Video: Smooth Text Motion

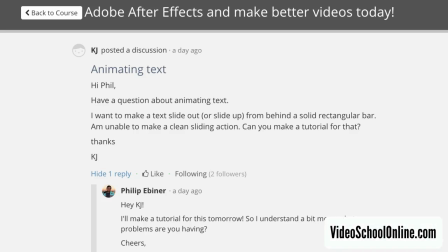[0:00]
Hey, welcome to another VideoSchoolOnline.com After Effects tutorial. Today I'm answering a question from KJ who posted on my Adobe After Effects course on Udemy.
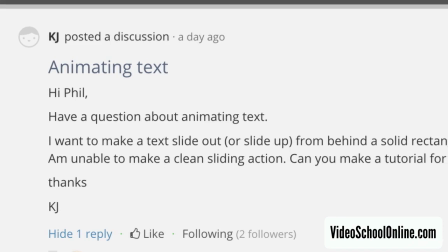[0:12]
He asks, I want to make a text slide out or slide up from behind a solid rectangular bar. I'm unable to make a clean sliding action, so can you make a tutorial for this?
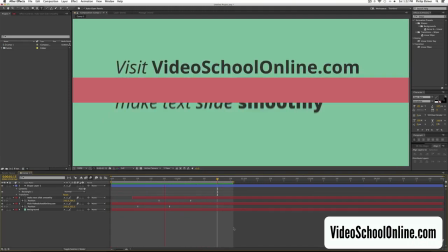[0:26]
And this is basically what I'm going to be teaching you, how to make text pop out of a bar smoothly. So it's kind of cool. You can see that it's not just a even motion.
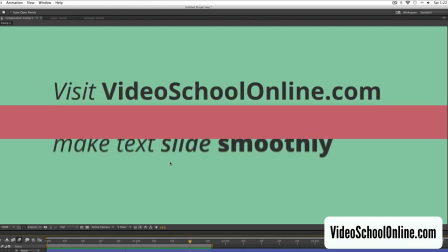[0:37]
It's got some character to it. It's got a little blur, and I'm going to walk you through how to do this.
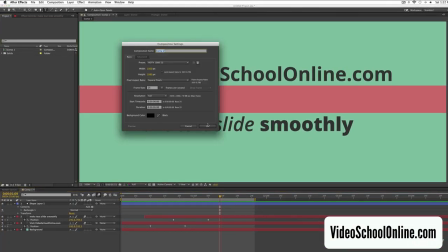[0:43]
Okay, so first let's just create a new composition. We'll call it that.
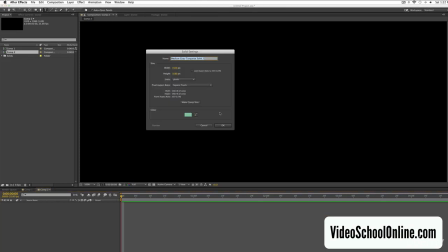[0:49]
And then we're going to add a background. So just Command Y to add a shape layer.
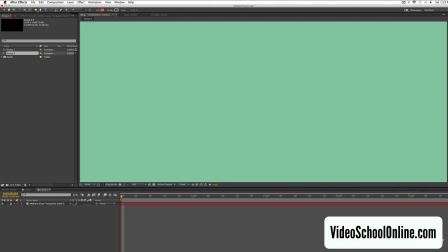[0:56]
This is the background. I'm just going to lock it. Then we're going to create a shape layer.
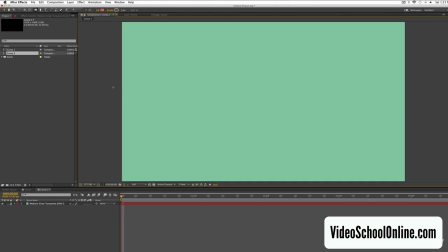[1:03]
Let me see the whole comp. So using the shape tool, I'm just going to create a bar like this.
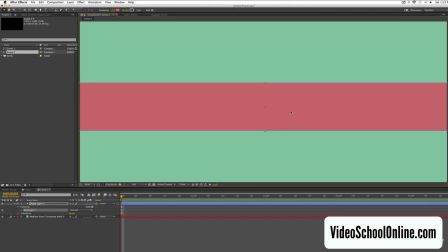[1:10]
Okay. I'm just going to zoom in so we can see a little bit better. So something like this.
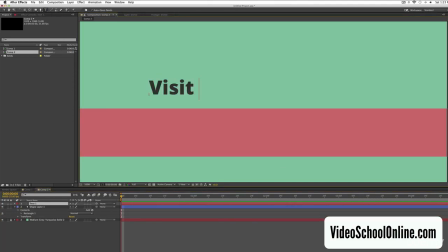[1:16]
And now I'm going to write text. So say visit videoschoolonline.com. Maybe I'll add a little bit of character to this. So something like that is a little bit more interesting. So how do we make this pop out of this bar in a smooth way?
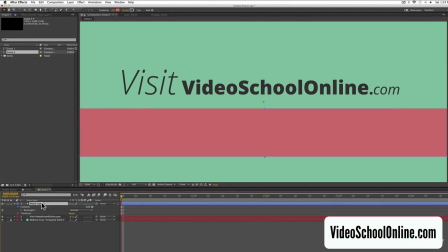[1:35]
First we have to move the text layer underneath this shape layer, and I'm just going to call this color bar.
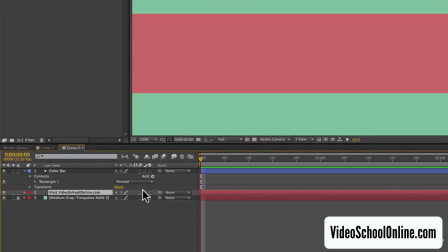[1:41]
And then bring up the position function of this layer, the text layer, by pressing P. So now we have position.
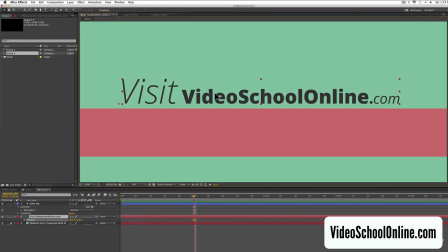[1:49]
So I'm going to go to about 1 second. I'm going to place the text where we want it, so say around there, and hit that position keyframe. Then I'm going to go back about 10 frames and drag the text while holding shift to lock it
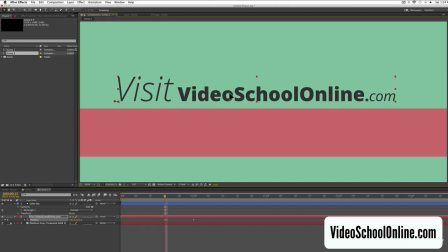[2:06]
on this y-axis so that it's not going right or left. I just want it to go straight up or straight down, and drag it straight down until it's not until it's not visible anymore.
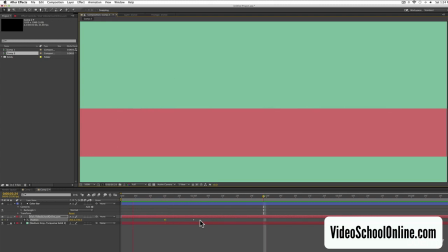[2:23]
Okay, so if I play this right now, you will see the text kind of come on, but it's not
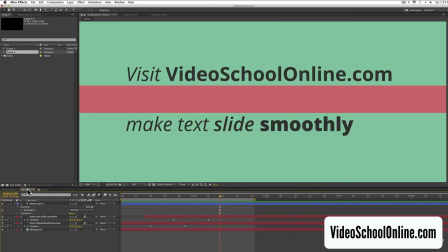[2:30]
interesting, and it doesn't look smooth like this one does.
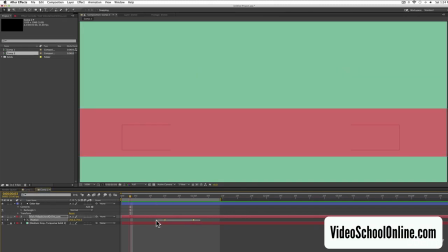[2:34]
So the first thing that you want to do is add easy ease to these keyframes.
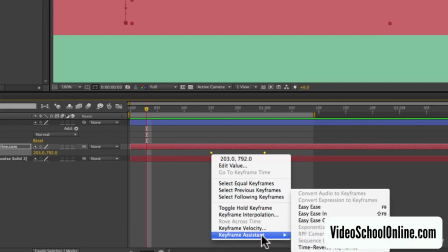[2:40]
So first you can right click and hit keyframe assistant and then easy ease, or just hit F9 on your keyboard.
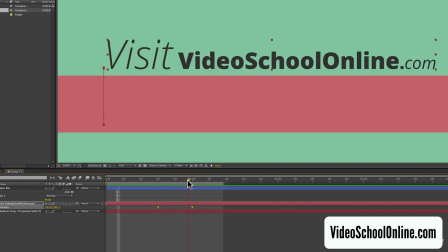[2:49]
And what this does is it kind of slows down the motion as it reaches that final keyframe, and it also slows it down from the initial keyframe as well. So it kind of ramps up and then ramps down, and this is just sort of a more natural motion for text.
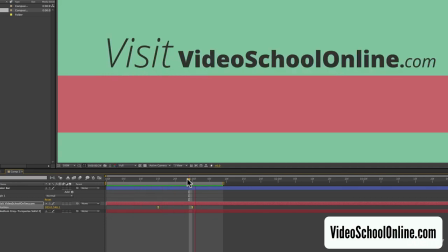[3:07]
In nature, everything has inertia, so things will slow down to a halt unless it's abruptly stopped by something, but that's not natural. So that looks better, but because it's text, it's moving, we want to add a little motion blur to it.
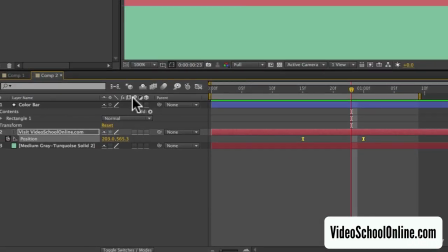[3:22]
So check this motion blur box under this column with the 3 little circles. Check it on that text layer, and then enable the motion blur up here on top with that same icon.
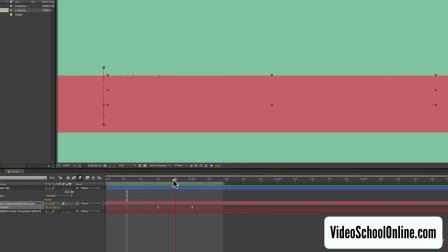[3:37]
And this, now you can see, if I just pause it while it's moving, it gives it a little bit of blur. And again, this is just making it more natural, more pleasing to the human eye.
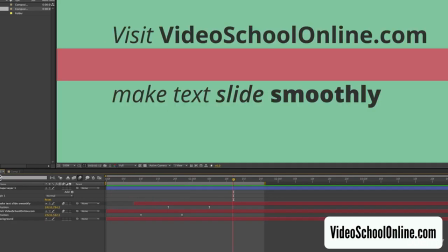[3:50]
So this is pretty good, but it's still a little bit different than this. As you can see here, this text kind of slows down into that last keyframe a little bit more.
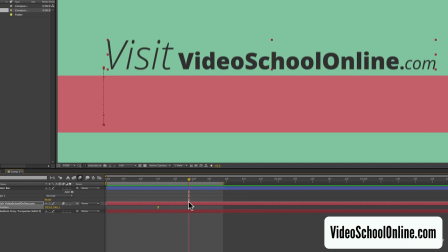[4:03]
So we can adjust that by going to this graph editor.